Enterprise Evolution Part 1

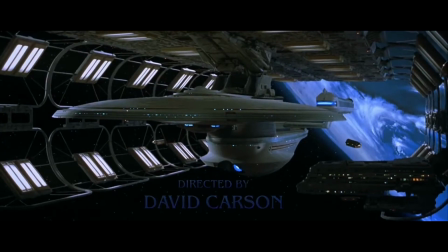The opening scene of Star Trek Generations features the USS Enterprise B.
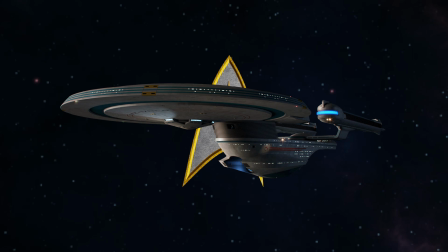The Enterprise B was created using the model for the USS Excelsior, used in previous movies,
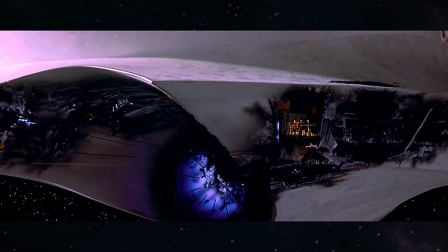with extra parts glued onto it in an attempt to preserve the original Excelsior model.
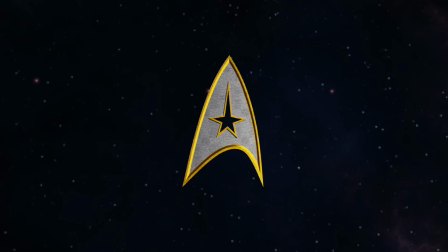This did not work, and removing the additions would have destroyed the model.
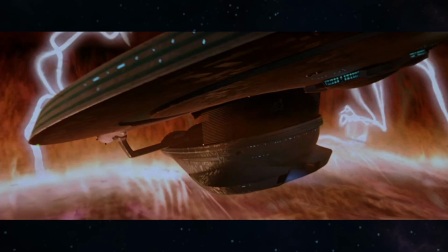A CGI model was also created for some scenes with lighting that would have been too difficult to film practically.
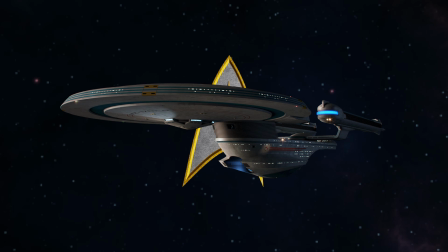Ultimately, the Enterprise B was not seen for very long, since after the opening scene, it is never seen again.
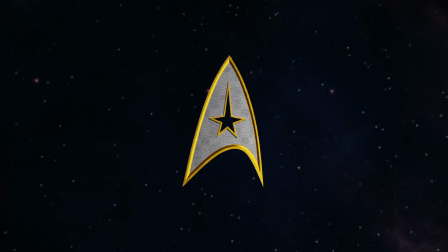Personally, I don't mind that. However, that does bring us to the USS Enterprise E.
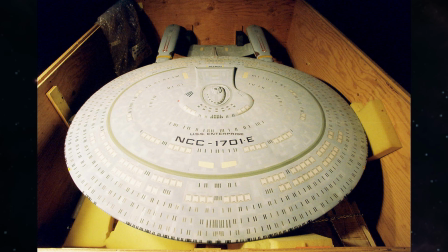After Generations, the model of the Enterprise D was labeled as the Enterprise E, though that ended up not really going anywhere.
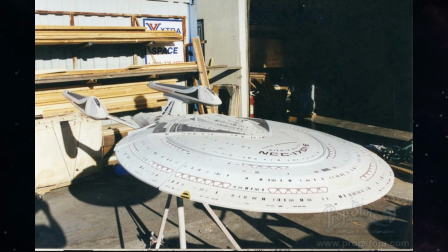What happened instead is that a 10-foot model of a new ship was created for Star Trek First Contact to be used alongside a CGI model.
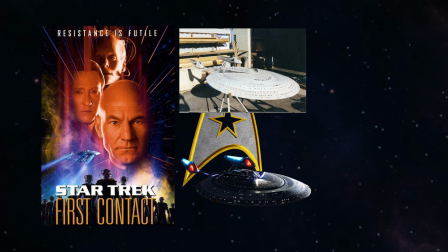However, the model was only ever in that movie, and the CGI model was used exclusively for Insurrection and Nemesis.
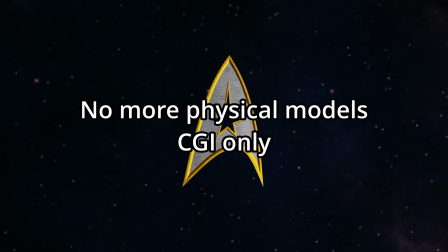In fact, past this movie there would be no more physical models of the Enterprise used for filming at all.
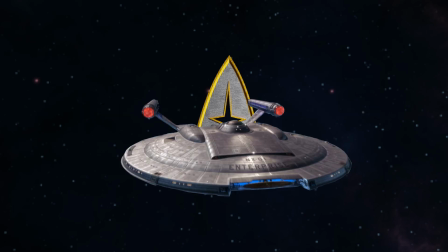This leads us to the USS Enterprise NX-01 from Star Trek Enterprise. There was some discussion about whether this ship should be made to look similar to the original Enterprise, but ultimately, the decision was made to pull it away from that design a little bit more.
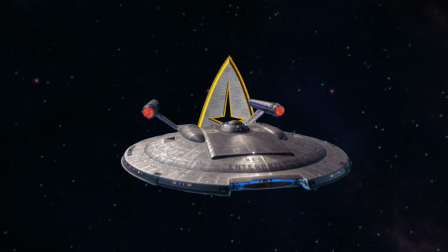Such as not having a secondary hull, having thicker pylons, and having red Bussard collectors instead of orange.
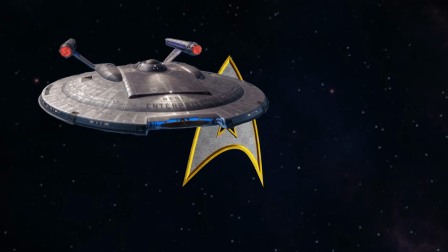The idea behind this starship was to create a ship that was a predecessor to the original Enterprise.
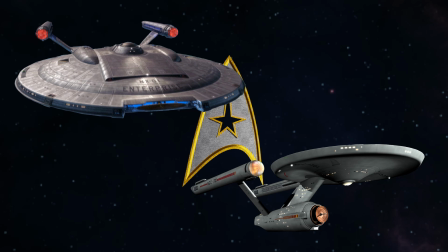The deflector dish, saucer section, and 2 warp nacelles all contributed to this.
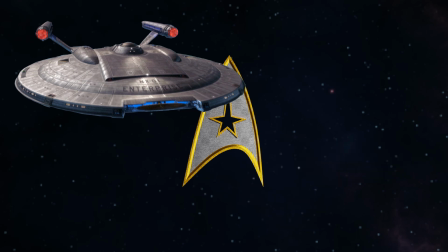If the series wasn't cancelled after the 4th season, there were plans for the ship to undergo a massive refit,
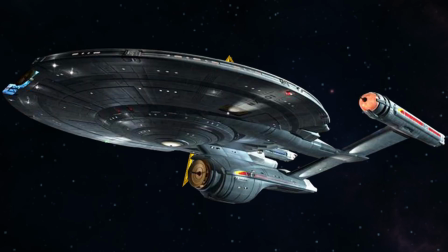which would have added a secondary hull, giving the ship a much closer resemblance to the original Enterprise.
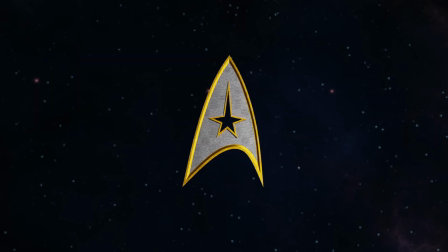Also during the run of Star Trek Enterprise, we get a sneak peek into the distant future, specifically the Enterprise J. There it is.
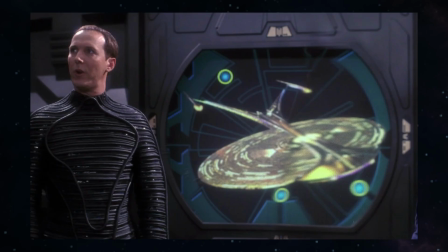That's all we see in this episode, as well as this window.
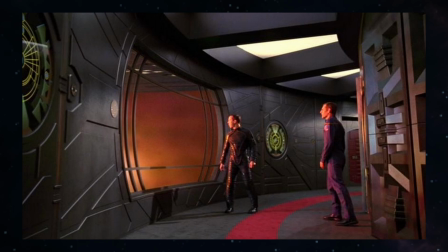Unfortunately, an actual model couldn't be created for this ship.
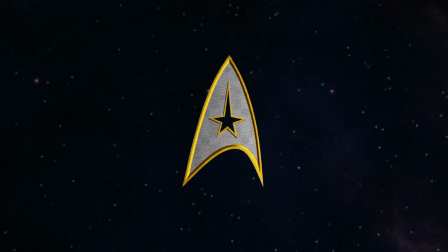We do have some slightly less official models and designs to go off of though, that show what the ship would have looked like. And that's all we got for several years, until 2009 when J.J. Abrams made his reboot movie.
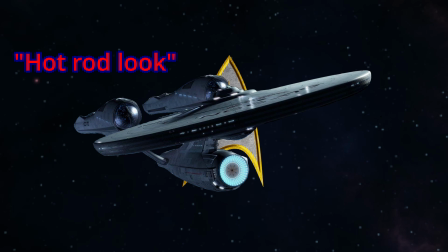His vision of the Enterprise was to make it have a hot rod look, or doing a 2009 version of the 60s.
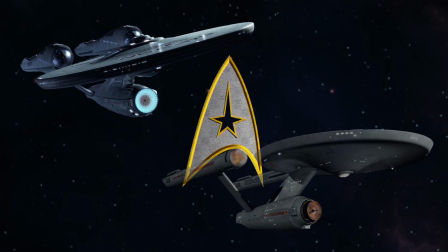The result is a ship that looks really good, but doesn't really resemble the original Enterprise in anything but the basic structure.
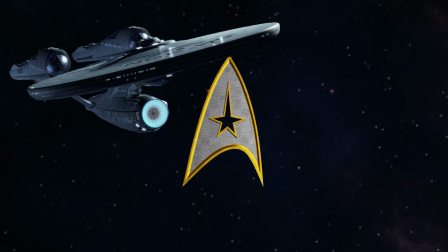Whether that's good or bad is up to individual taste. However, the creation of this Enterprise does have a couple stories worth telling.
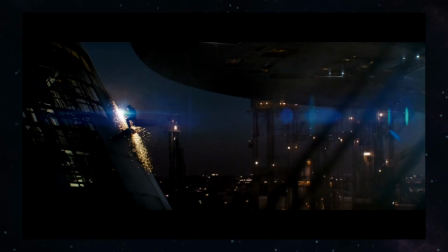The first teaser trailer for the movie showed the construction of the Enterprise,
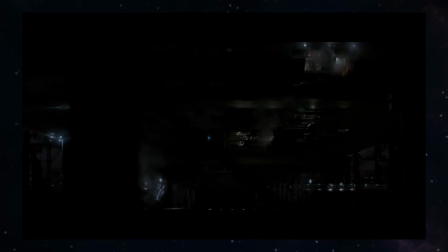and the marketing team learned an important lesson on how insane Star Trek fans can be when
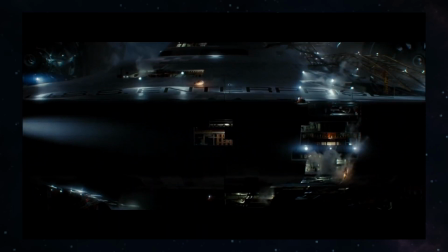the fans measured the workers against the Enterprise to determine that this
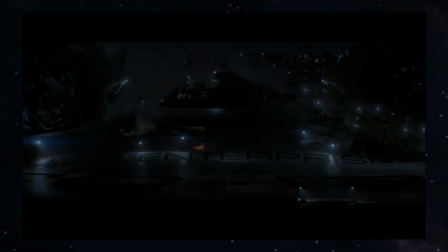Enterprise would be even larger than the Enterprise D.
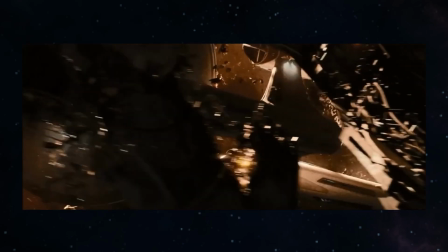The size of the Enterprise was something that was decided later on in production, when J.J.
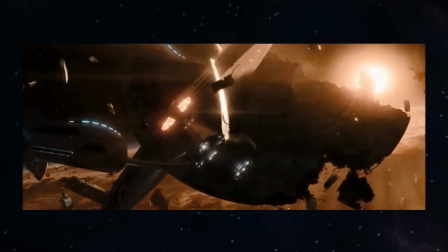Abrams wanted more of a big screen presence from the ship. There are a few scenes in the movie where the Enterprise seems to be much smaller than it's supposed to be.
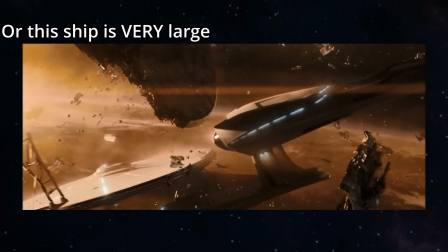However, these size issues were fixed by the next movie.
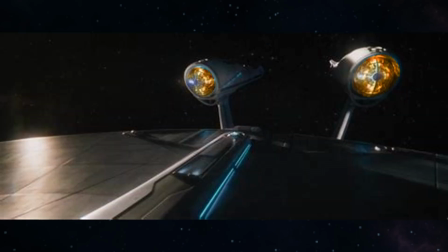The Bussard collectors were also originally a more accurate orange color, but when rendering some shots for the movie, a few frames had inverted colors, turning the Bussard collectors blue, and it was decided that it just looked better for this version of the Enterprise.
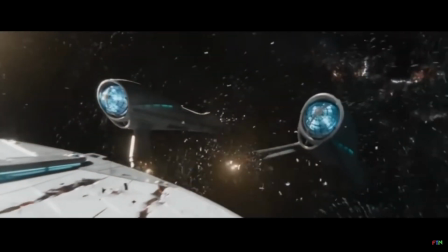However you may feel about this Enterprise, it was still kind of sad to see it go at the very beginning of Star Trek Beyond.